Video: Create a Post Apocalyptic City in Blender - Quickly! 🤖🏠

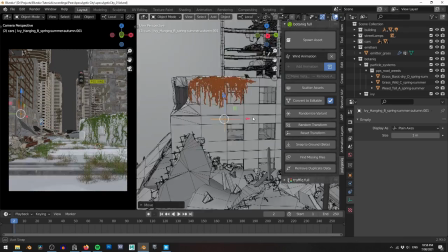[8:06]
With the bus covered i turn to the city itself i start covering the close-up buildings with the same vines lining them up to the window sills and
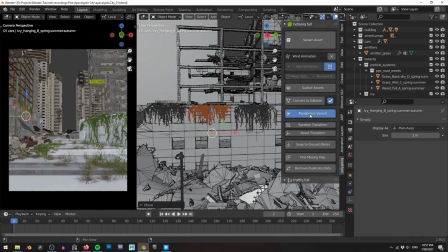[8:14]
cracks to make it look like the vines are creeping into every nook and cranny again don't forget to use alt d to instance these objects
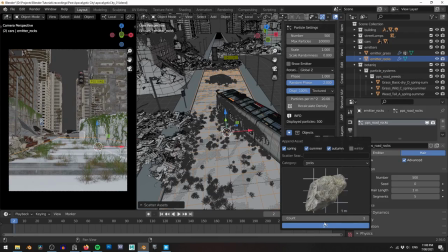[8:21]
and save memory grass and weeds are a good start but i also want to add some rocks firstly that just adds a bit more randomness to the scene but it also makes it look like the road itself is crumbling and breaking up
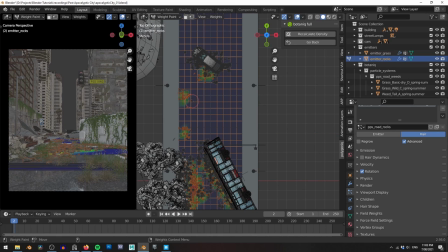[8:33]
As with the grass, I use some vertex painting to distribute the rocks where I want them. These rocks are surprisingly detailed and they do begin to slow my seam down quite a bit,
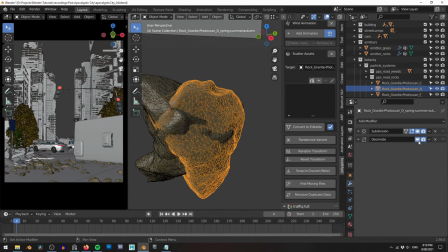[8:42]
so to compensate I throw a decimate modifier on each of the rocks and bring down their polygon count. Since these rocks won't be seen close up, I can afford to lose a little bit of detail here. To finish up my foreground foliage, I add a couple of these big trees.
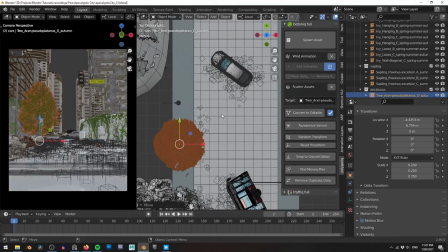[8:57]
Most city streets have some trees planted, but I deliberately make these extra large to give the impression that they haven't been trimmed for quite some time.
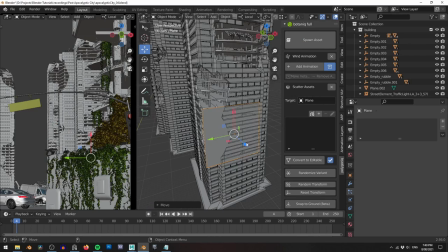[9:07]
The buildings in the background are really big and they take forever to place vines manually, so I try for something a little bit more clever.
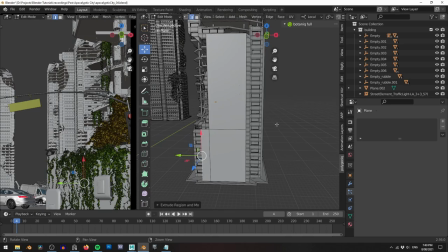[9:14]
I create some giant planes to surround my buildings, I then add a few edge loops and delete any areas that don't line up nicely with the side of the building.
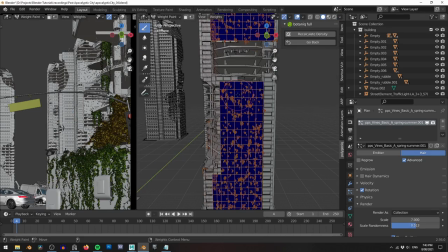[9:22]
I'm then able to use botanic scattering tools to create scattered vine leaves across these faces, adding a lot of small detail without all of the manual work.
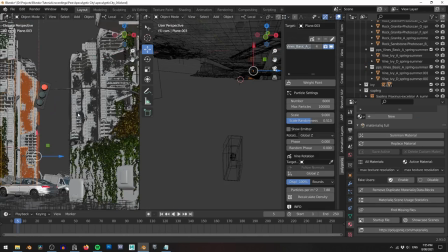[9:32]
Remember if your scene starts to slow down, Blender has a few built-in tools to get your viewport back on track.
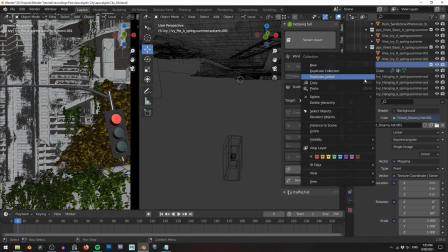[9:37]
Changing an object's viewport display to bounds can make a huge difference to performance.
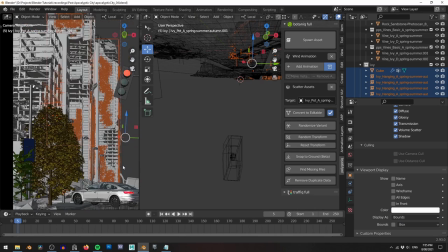[9:42]
And by selecting a whole bunch of objects at once and holding down ALT when you change the display type, you can change all of them at once.
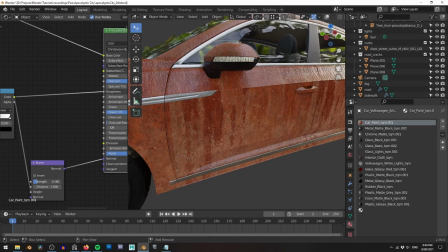[9:51]
Another thing that's looking far too clean are these cars in the background. Although they're distant assets, they still need some dirt and rusts to make them look older.
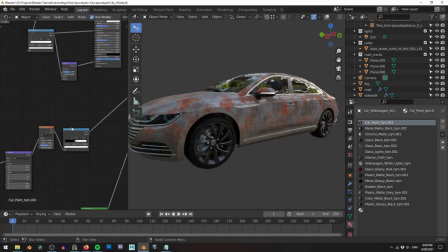[9:58]
Again, using Materiallik, I grab a dirt and rusted metal material and blend them together with the original car paint.
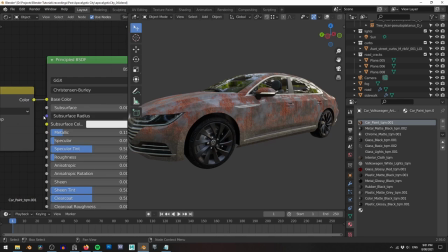[10:05]
I also increase the amount of roughness in the car paint to make it just look a little less shiny.
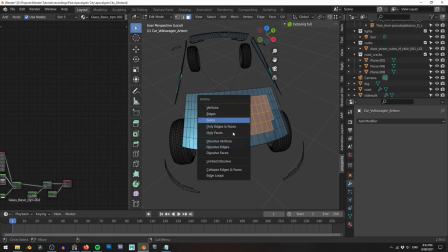[10:10]
As an added bonus, I delete a bunch of faces in the windows and then use the randomize transform tool to make it look like the glass has been shattered.
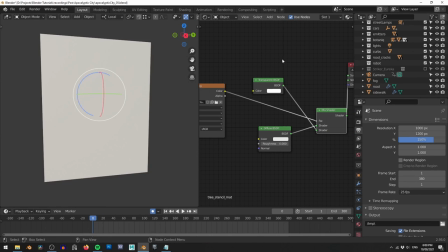[10:19]
I use some tree alphas that I had sitting around from projects past to replace my light blocker and create this dappled light effect.
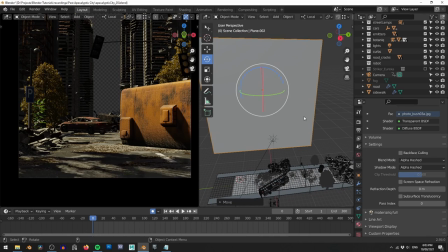[10:27]
Adding these details gives the impression that there's more stuff just outside of the camera view and it makes your world feel much bigger than it actually is.
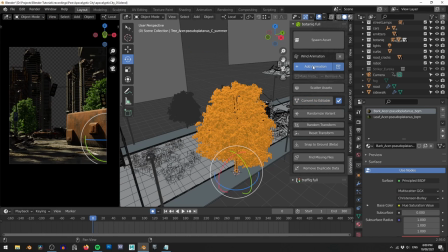[10:38]
I want to add a little bit of animation to my scene, so I replaced the trees with an animated version from Botanic.
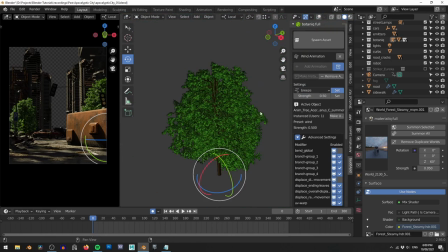[10:44]
This is one of my favourite features from Botanic.
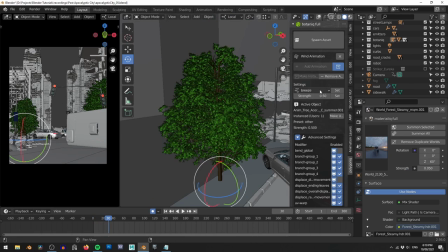[10:46]
Rigging and creating dynamic animation for a tree would take quite a bit of time to set up, and being able to add this level of animation with a couple of clicks is just amazing.
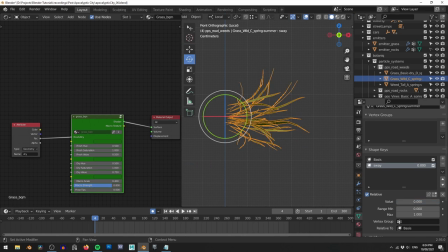[10:56]
I also want to add a little bit of movement to my grass assets. To achieve this, I add a simple shape key to each of my grass assets.
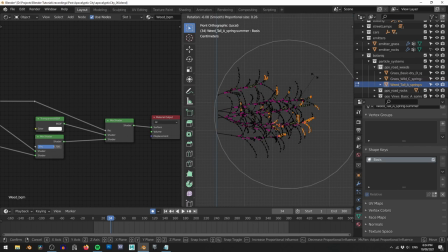[11:04]
Turning these shape keys on and off adds just a little bit of movement, just enough to fool the eye, and having them randomly scattered means that none of the animations quite look the same,
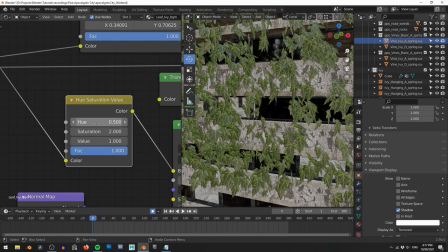[11:13]
giving the impression of randomness in the wind. After a few more colour tweaks to the plants and trees, I'm now ready to add the hero asset to my scene.
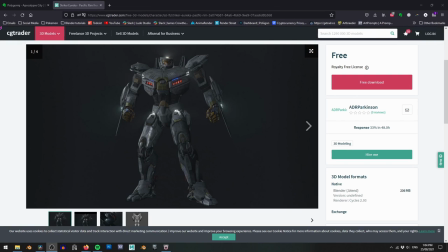[11:20]
The robot. As with everything in this scene, I'm trying to do it as fast as I can,
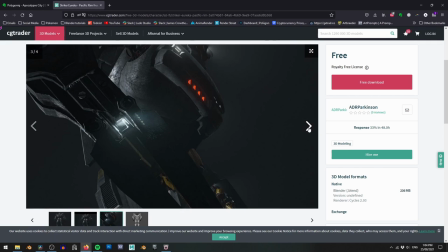[11:25]
and making a robot from scratch would be days if not weeks worth of work and finding a good robot
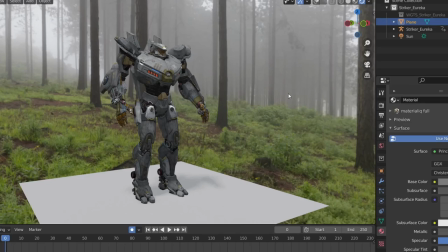[11:31]
model out there was a challenge so I'd like to give a big thank you to ADR Parkinson on
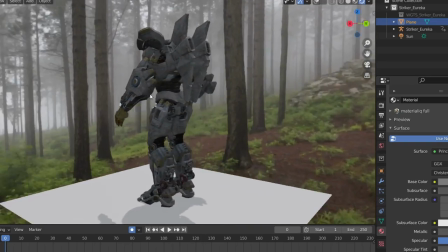[11:37]
CGTrader for not only making this wicked robot available for free but specifically for rigging
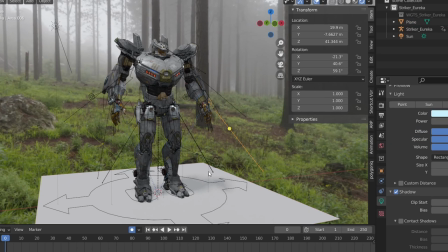[11:42]
it with Rigify which now means it's really easy to add some motion capture to this bad boy.
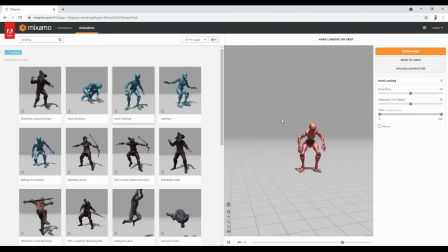[11:48]
I jump on over to Mixamo and grab one of their free gymnastic jumping animations.